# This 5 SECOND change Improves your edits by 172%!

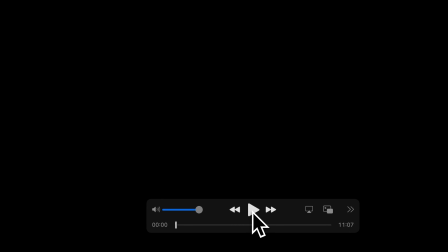[4:09]
Let's just press play and see what happens. Let's see what we find in here. Let's go.
How we feeling?
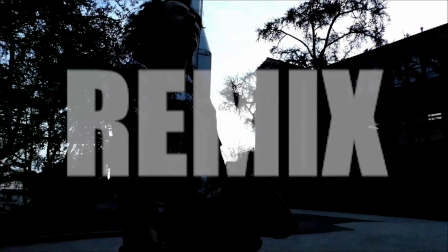[4:15] University high.
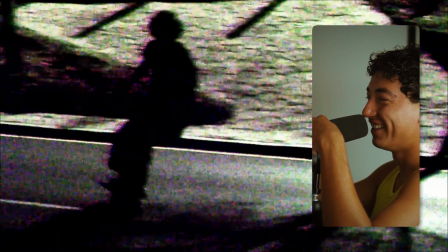[4:20] Break it. Hey.
Oh my God.
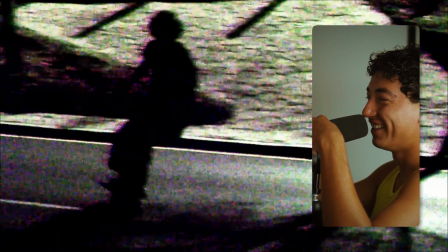It's crazy, bro. Non-stop action the entire way through versus the original version has like a lot of pauses.
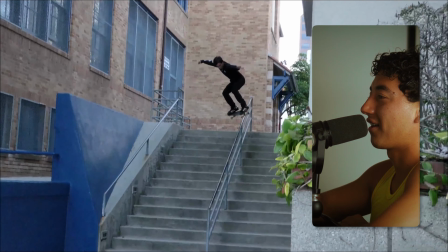[4:49]
It's a little bit slower pace, stuff like that.
It's that motherfucker!
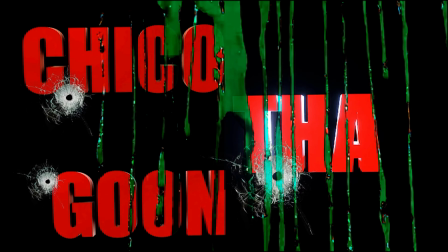[4:55] What the hell you think you're doing with that little shit?
3D of slime is always so tough to me, bro.
Hey. One up top, one on never gotta click. So you've been in a couple scraps in your life?
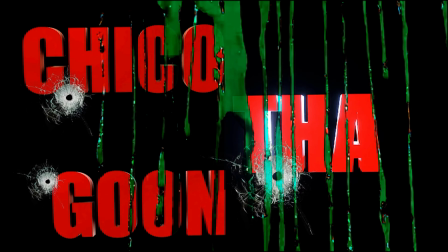[5:13] Yeah, a few, you know. Fucking run into some enemies and just, you gotta throw some fucking putazos, you know?
It's like a little bit distorted. He's yelling. There's a different emotion now.
To some enemies and just, you gotta throw some fucking putazos, you know?
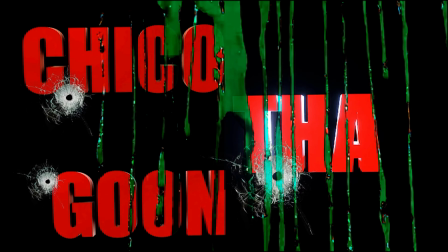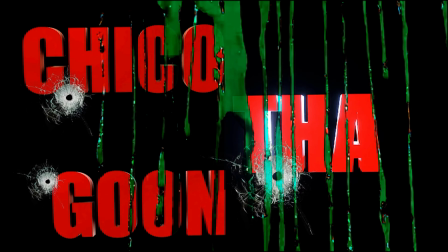We actually see a pro trick being used here. If you want to really emphasize an emotion, you can over exaggerate the visuals. So here we wanted a kind of dangerous hood trap feeling.
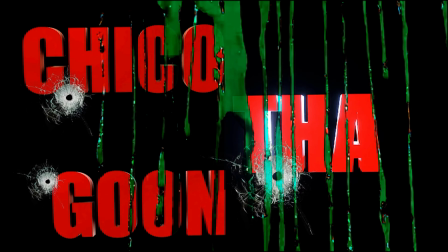[6:07]
So we put the bullet holes, the slime, and the 3D with the black and white, made it look crazy.
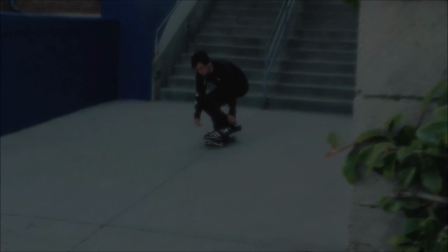[6:12]
And here for the drop, we wanted it to go really hard. So actually made it go all the way to black, as if you're blinking your eyes right when it happens.
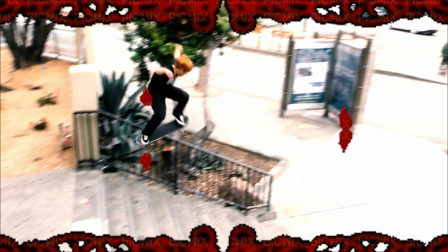[6:20]
And then this one, of course, we have the red here. So if the visuals aren't as extreme or as intense as you want it to be,
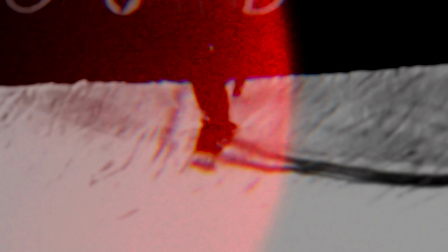[6:29]
as an editor, you always can change that and just make it look crazy. So we had all this talk about my unreleased skate park, the one that never got seen.
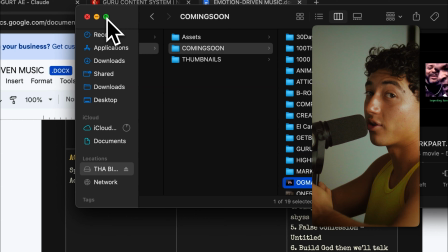[6:38]
We just watched version 1, which is the party track, and now we're actually going to watch the unreleased version, which never came out. All right, I have not watched this in years, so let's see what is the original.
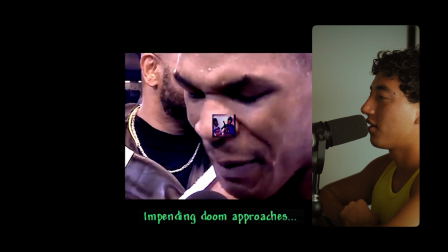[6:53] And I'm jacked. There's no from there. There's no one can match me.
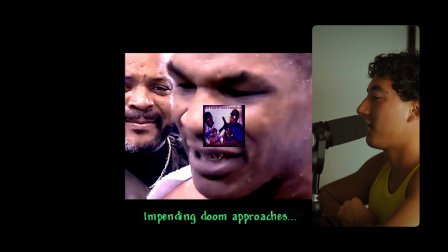[6:58] And
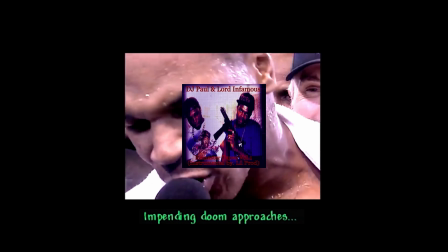[7:02] I'm I want to eat long. 20 times over.
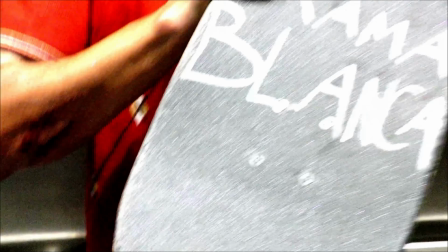[7:10] You just talk a lot of shit, but shit don't impress me. So come and get some 187 invitation. You just talk a lot of shit, but shit don't impress me.
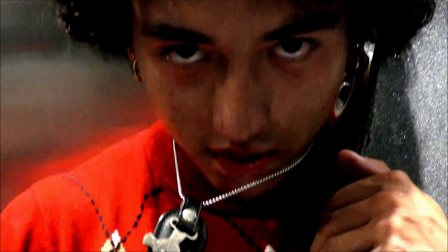[7:22] So come and get some 187 invitation. And fuck that nigga who got a goddamn problem.
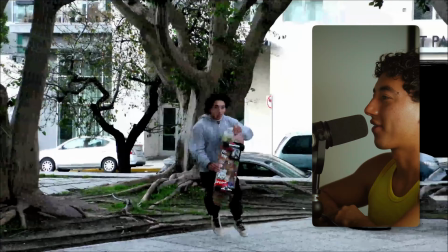[7:31] So come and get some 187 invitation.
Hold up.
To the store and a permanent vacation. So come and get some 187 invitation. So come and get some 187 invitation.
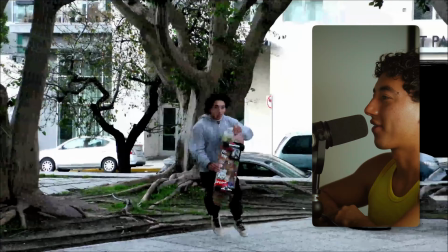[7:45] So come and get some 187 invitation. The triple six mafia got your fools faded, fools complaining. Come and get some 187 invitation. So come and get some 187 invitation.
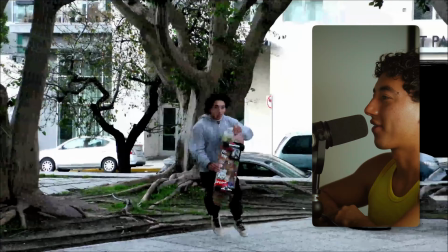[8:01] Marry on the stereo, stereo, stereo, the show us some hospitalization.
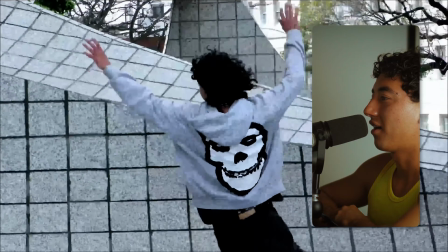Aquí estoy, moco.